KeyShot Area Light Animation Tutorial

Lighting and animation are the two most common tutorial requests I receive.
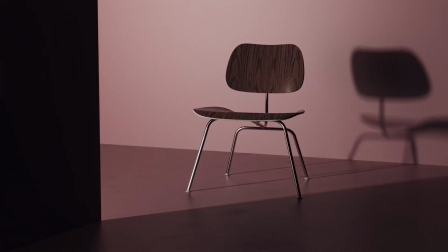0:04 And a product reveal video like you see on screen here touches on both of these topics, so I thought it would be a cool video to do a breakdown on. Now, many of my past tutorials show how each of these steps are done in detail, so this video will focus on my process and the reasoning behind each step. Now, to follow along with this tutorial, click the link below to get your project files. Submit your email to enter the file vault and click the corresponding download link. Now, I saved the project for this tutorial in KeyShot 10, so if you're using an older version like KeyShot 9, download the project file for the bent plywood chair from a previous tutorial of mine.
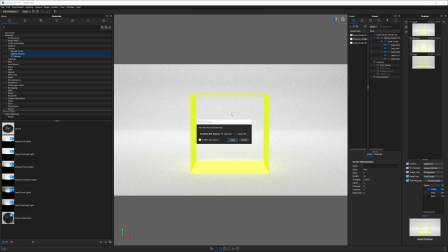0:38 First, I drag the KeyShot file into the real-time view to import it.
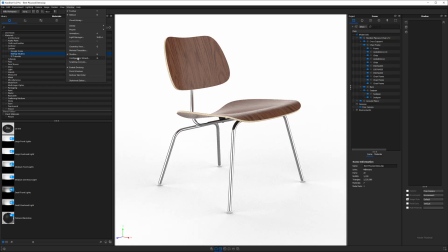0:41 If you do not know how to unpack a KSP file, watch my tutorial on file management linked above.
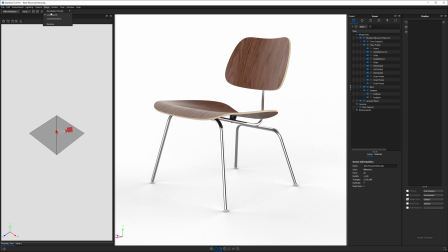0:47 Next, I open the geometry view, changed the real-time view to a 16:9 aspect ratio,
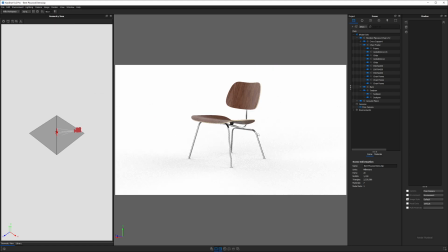0:53 and created a right-hand three-quarter view camera.
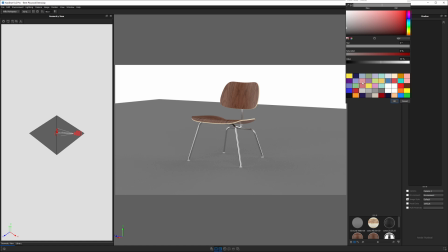0:58 Next, I changed the ground plane to a plastic material with some roughness and white specular values.
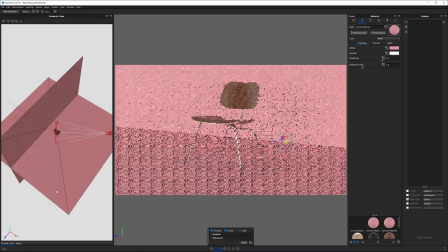1:04 Using the geometry view, I duplicated the ground plane and moved it into position to create a wall.
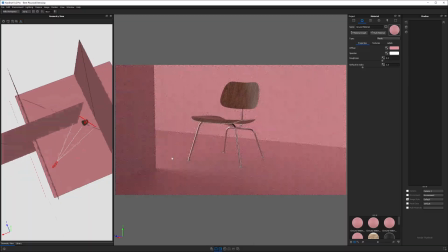1:09 I repeated this step several times to create three walls and a light.
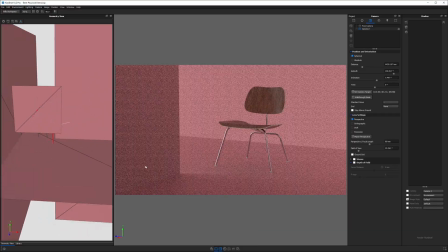1:15 I scaled down the fourth plane and changed its material to an area light with a value of 100 watts.
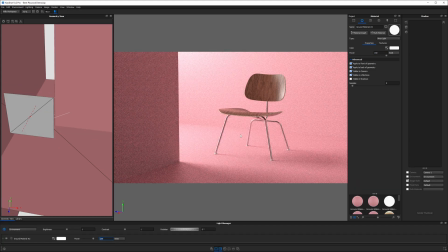1:22 I then opened the light manager to allow me to make quick changes to the brightness of this light.
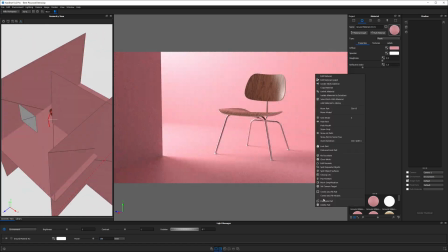1:27 I adjusted the wall placement a bit and changed some roughness values on the ground plane to make it slightly more reflective.
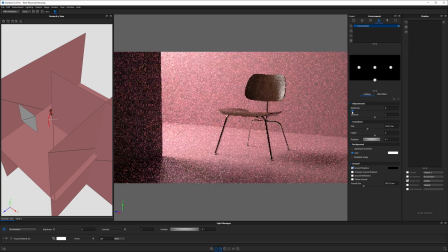1:34 I set the HDRI brightness to 0 to increase the contrast
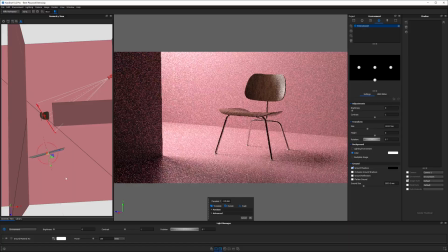1:39 in the scene and then began moving and scaling the light to create sharper shadows.
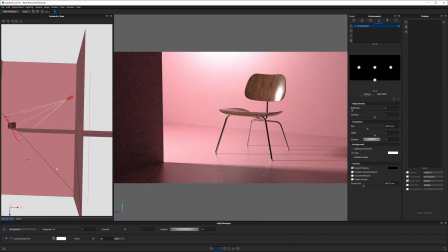1:44 Next, I spent quite a bit of time dialing in the placement of the area light, chair, and walls, and camera to get the shadows to fall just right.
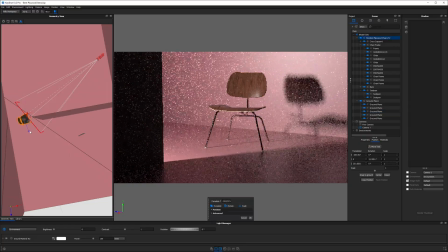1:53 I really wanted a shadow of the chair to show on the back wall before the shadow from the front wall eclipsed it.
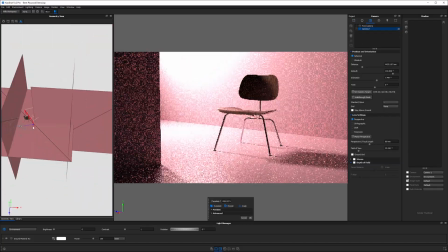2:01 Nailing the light placement before animating it is crucial to getting the results I wanted.
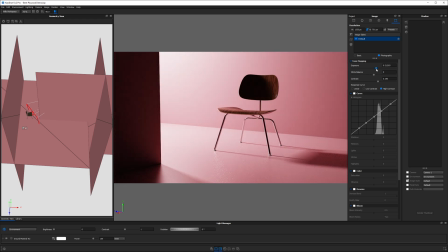2:05 To address the blown out specular highlights on the wall and floor, I created a high contrast photographic image style.
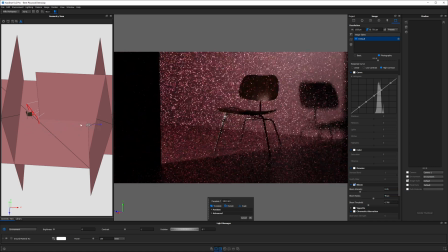2:13 This essentially clamps the white values and creates more natural looking highlights.
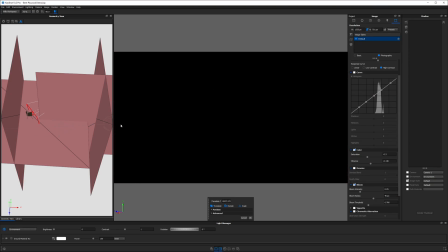2:17 I pushed the contrast and exposure around a bit, desaturated the color, and explored some bloom and denoising options. So, if you want to take the most direct path to learning KeyShot, then check out my KeyShot Rendering Masterclass. It's already helped hundreds of others level up, including designers from Nike, Dell, Logitech, Sonos, Garmin, Trek, Pepsi, and lots of others.
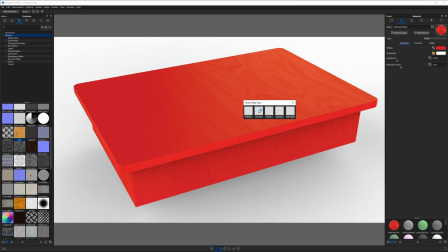2:40 See, I designed the KeyShot Rendering Masterclass to be the most comprehensive course available while still making it super easy to understand.
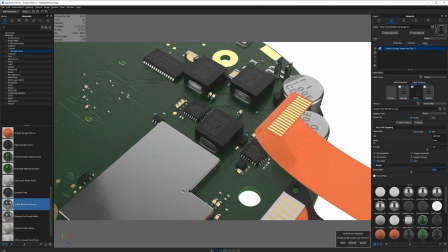2:47 And what makes it different is the unique combination of bite-sized, feature-based videos coupled with follow-along, project-based lessons.
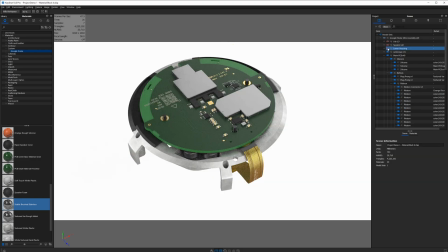2:55 This course will help you build an intuitive understanding of how KeyShot works.
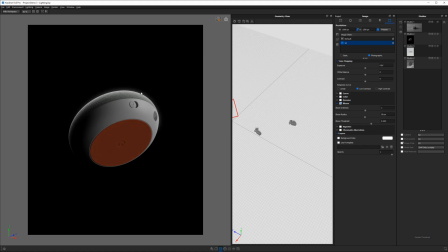2:59 Then you'll be able to create and explore within KeyShot without getting bogged down by the technical aspects of the software.
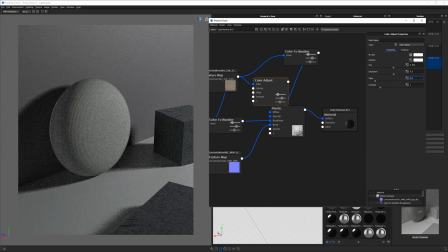3:06 My goal is to help you convert your ideas to digital images. When you enroll, you'll get access to over 100 video lessons, quizzes, an active comments section,
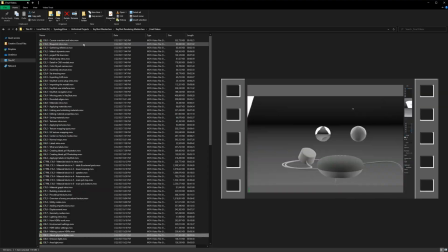3:15 private Discord server channel, and project files to maximize your learning. So check out the link in the description below to learn more. I hope to see you there.
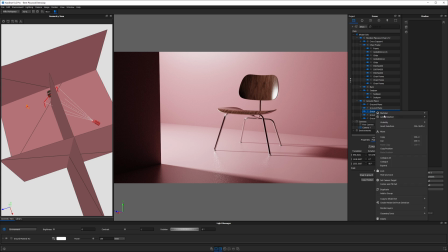3:25 To add some motion, I selected the area light in the scene tree, right-clicked on it, and then chose to add translation animation.
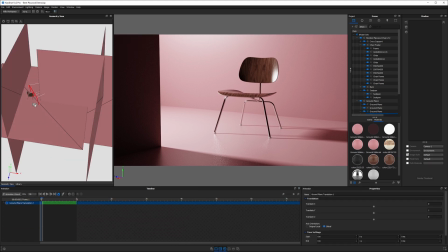3:32 I placed the light behind the back wall as a starting point, then increased the duration of the animation to 4 seconds.
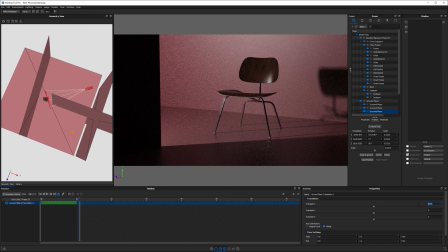3:39 I increased the value of the translation in the x-axis until the light disappeared behind the front wall.
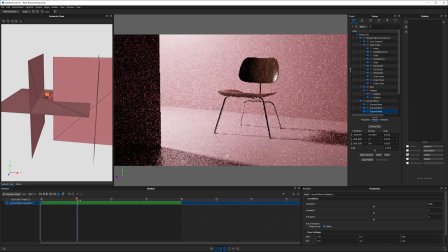3:46 I also added a negative y translation to make the light drop over the course of its animation path,
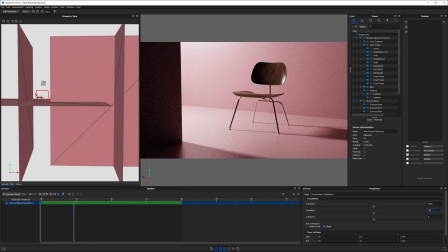3:53 causing the chair shadow to creep a little bit further up the wall.
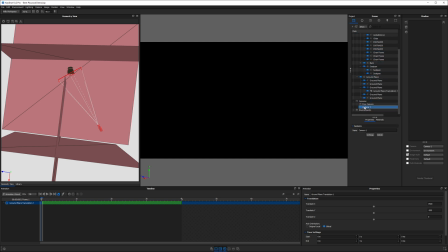3:57 To animate the camera, I right-clicked on the camera in the scene tree and chose Animation, Orbit.
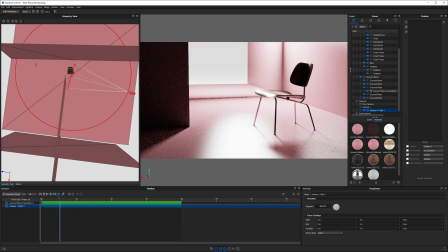4:03 Using the geometry view for reference, I ended up with a value of negative 10 degrees.